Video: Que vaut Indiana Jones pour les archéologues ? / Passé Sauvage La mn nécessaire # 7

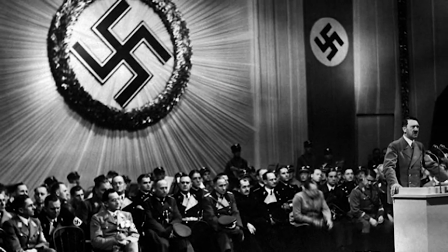(4:36)
À partir de 1930, les nazis cherchent des validations de leur idéologie dans les vestiges historiques. Hitler lance des campagnes de fouilles un peu partout en Europe qui visent à ramener en Allemagne des reliques. Ce sont des objets ayant appartenu à un saint qui sont sacrés.
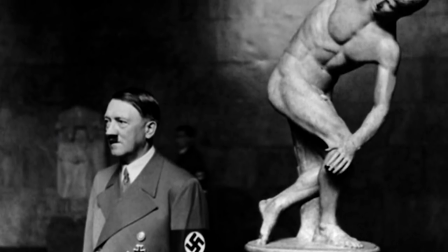(4:50)
Le régime nazi veut rattacher son idéologie raciale à des origines glorieuses et recherche obstinément des objets mythiques. Le problème, c'est qu'en Allemagne, niveau archéo, il n'y a pas grand chose à part des vestiges préhistoriques ou proto-historiques, c'est-à-dire l'âge du bronze, l'âge du fer.
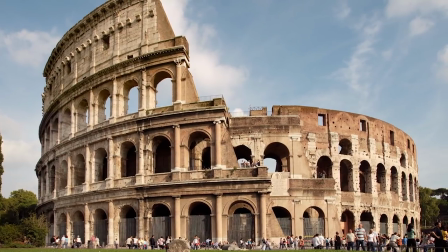(5:04)
En Italie, là où les vestiges romains sont les mieux conservés, Mussolini a déjà procédé à cette récupération pour son propre compte.
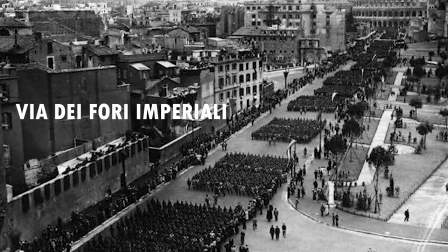(5:10)
Il a fait fouiller la zone du Forum et a même tracé une grande avenue, la Via dei Fori Imperiali, qui relie sa résidence privée dans le Paladio Venedia au Colisée.
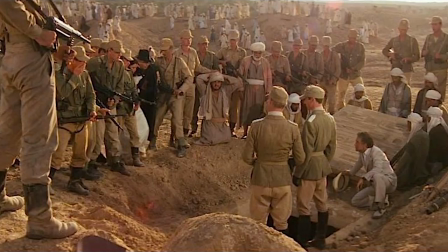(5:19)
C'est donc un sujet passionnant, celui de l'archéologie nazie, qu'a choisi de traiter Spielberg. Sujet d'autant plus original qu'il est rarement évoqué dans le cinéma. Pour les nazis, on s'attache le plus souvent aux camps de concentration ou aux conflits. Pour cela, le film est juste et présente un intérêt historique.
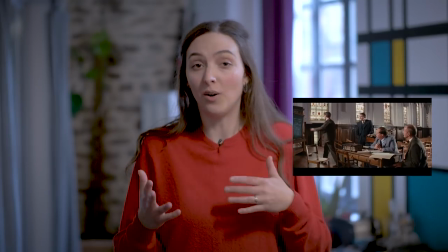(5:34)
Je vous ai dit juste avant que je considérais cet extrait comme le plus important du film, car en regardant attentivement cette séquence, une toute autre lecture du film est possible. Alors ce n'est que ma vision que je vous livre ici et vos avis en commentaire sont les bienvenus, mais selon moi, Indiana Jones et les Aventuriers de l'Arche Perdue n'est pas un film sur l'archéologie,
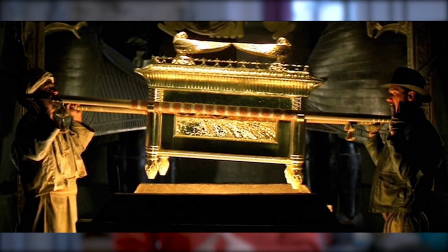(5:51)
ce n'est pas non plus un film sur un archéologue férus de trésors, c'est avant tout un film sur la Bible et c'est même un cours de catéchisme. Pourquoi ? Parce qu'il a d'abord cette phrase, que dit Indiana aux deux types des services secrets, vous séchiez le catéchisme. Elle est lourde de sens cette phrase, elle n'est pas dite devant n'importe qui. Deux représentants de l'état par un prof de fac.
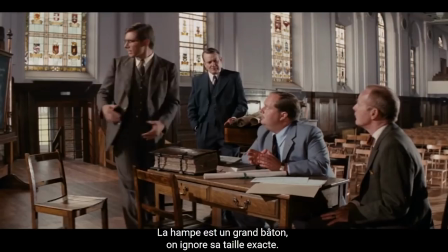(6:10)
La hiérarchie est complètement inversée ici. Et puis regardez où on se trouve, comment est la pièce, tout en longueur.
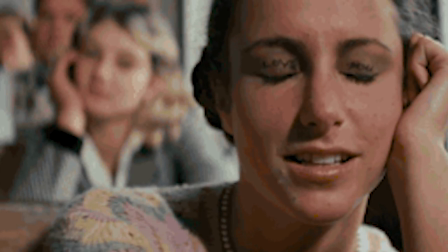(6:16)
Ce n'est pas une salle de classe classique comme on peut en voir juste avant dans le film, ce n'est pas non plus un amphithéâtre.
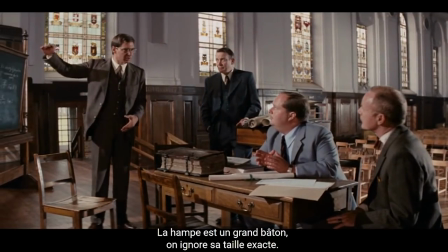(6:21)
Les fenêtres sont très hautes et arrondies, avec des vitraux et à l'arrière-plan il y a des rangées de chaises.
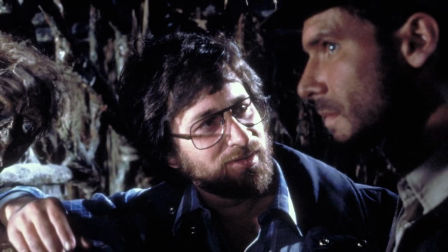(6:27)
On se croirait dans une église. Pour rappel, Spielberg a grandi dans une famille croyante et pratiquante, la religion est donc un prisme de lecture du monde.
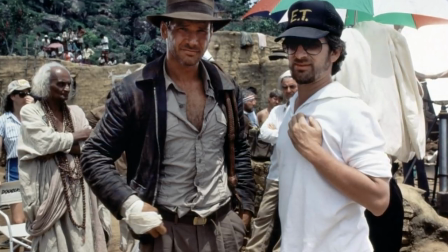(6:34)
Le discours religieux est d'ailleurs porté par beaucoup de films hollywoodiens et est très présent aux Etats-Unis de manière générale.
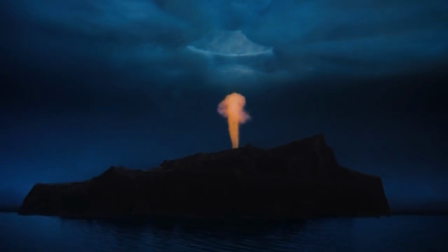(6:39)
Pas étonnant donc qu'on retrouve des thèmes bibliques sur le bien, le mal et la fin des temps. Autre élément qui vient vraiment appuyer cette idée, c'est le tableau.
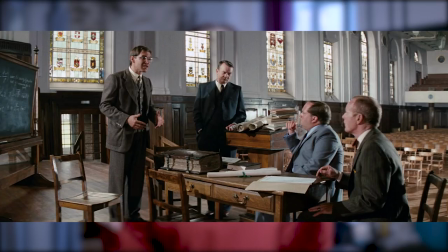(6:47)
Pendant toute la séquence, le plan est assez large, on voit le tableau dans sa totalité et l'ombre d'Indiana vient balayer les écritures faites à la craie.
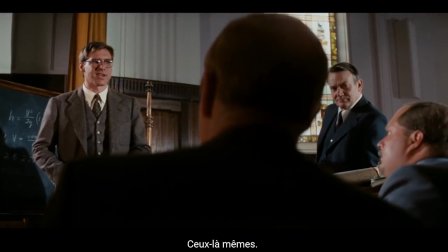(6:54)
Cette ombre n'est pas naturelle, on voit bien qu'ils ont ajouté un projo spécialement pour cet effet. Et vous allez voir que c'est une annonce de ce qui va suivre.
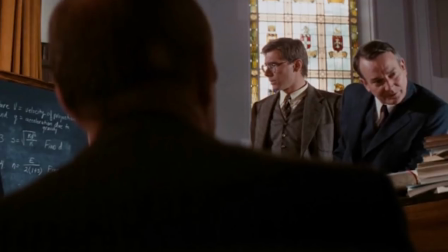(7:01)
Mais avant ça, revenons à ce qui est écrit sur le tableau. Qu'est-ce qu'on voit ? On voit des chiffres, des signes d'addition, de multiplication, des fractions, des racines carrées. Bref, des calculs qui symbolisent l'écriture scientifique. Et l'écriture scientifique, c'est par essence l'écriture de la vérité, ou du moins de la recherche. Et bien qu'est-ce qu'il en fait Indiana Jones de cette écriture scientifique ?
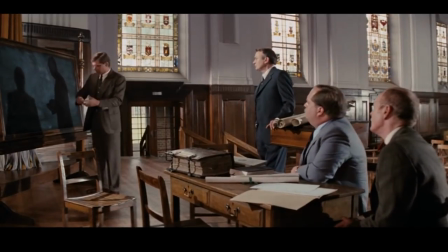(7:18)
Il la masque, il retourne le tableau et vient dessiner sur l'autre face son interprétation religieuse des faits. Et là, vous avez le véritable but du film qui vous est dit et qui vous est même dessiné.
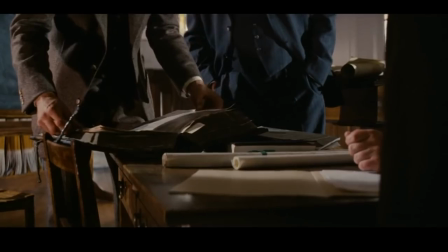(7:30)
Et la séquence se termine par ce plan, l'ouverture d'un livre, avec la présentation en gros plan d'un texte, non pas scientifique cette fois, mais religieux, la Bible. Comme un générique de début, ce plan nous fait comprendre que tout ce qui s'est passé avant n'a plus court et que c'est bien de religion, on va parler de film, pas d'archéologie.
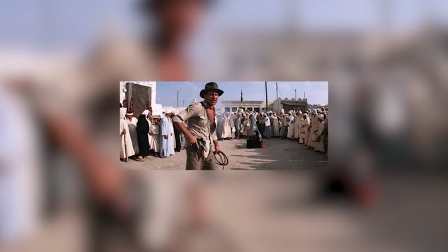(7:46)
Moralité, Indiana Jones n'est pas un archéologue, mais plutôt un genre de missionnaire fétichiste. C'est quoi ça ? C'est pas ça Indiana Jones ? Oh putain, j'ai vraiment rien compris à ce film.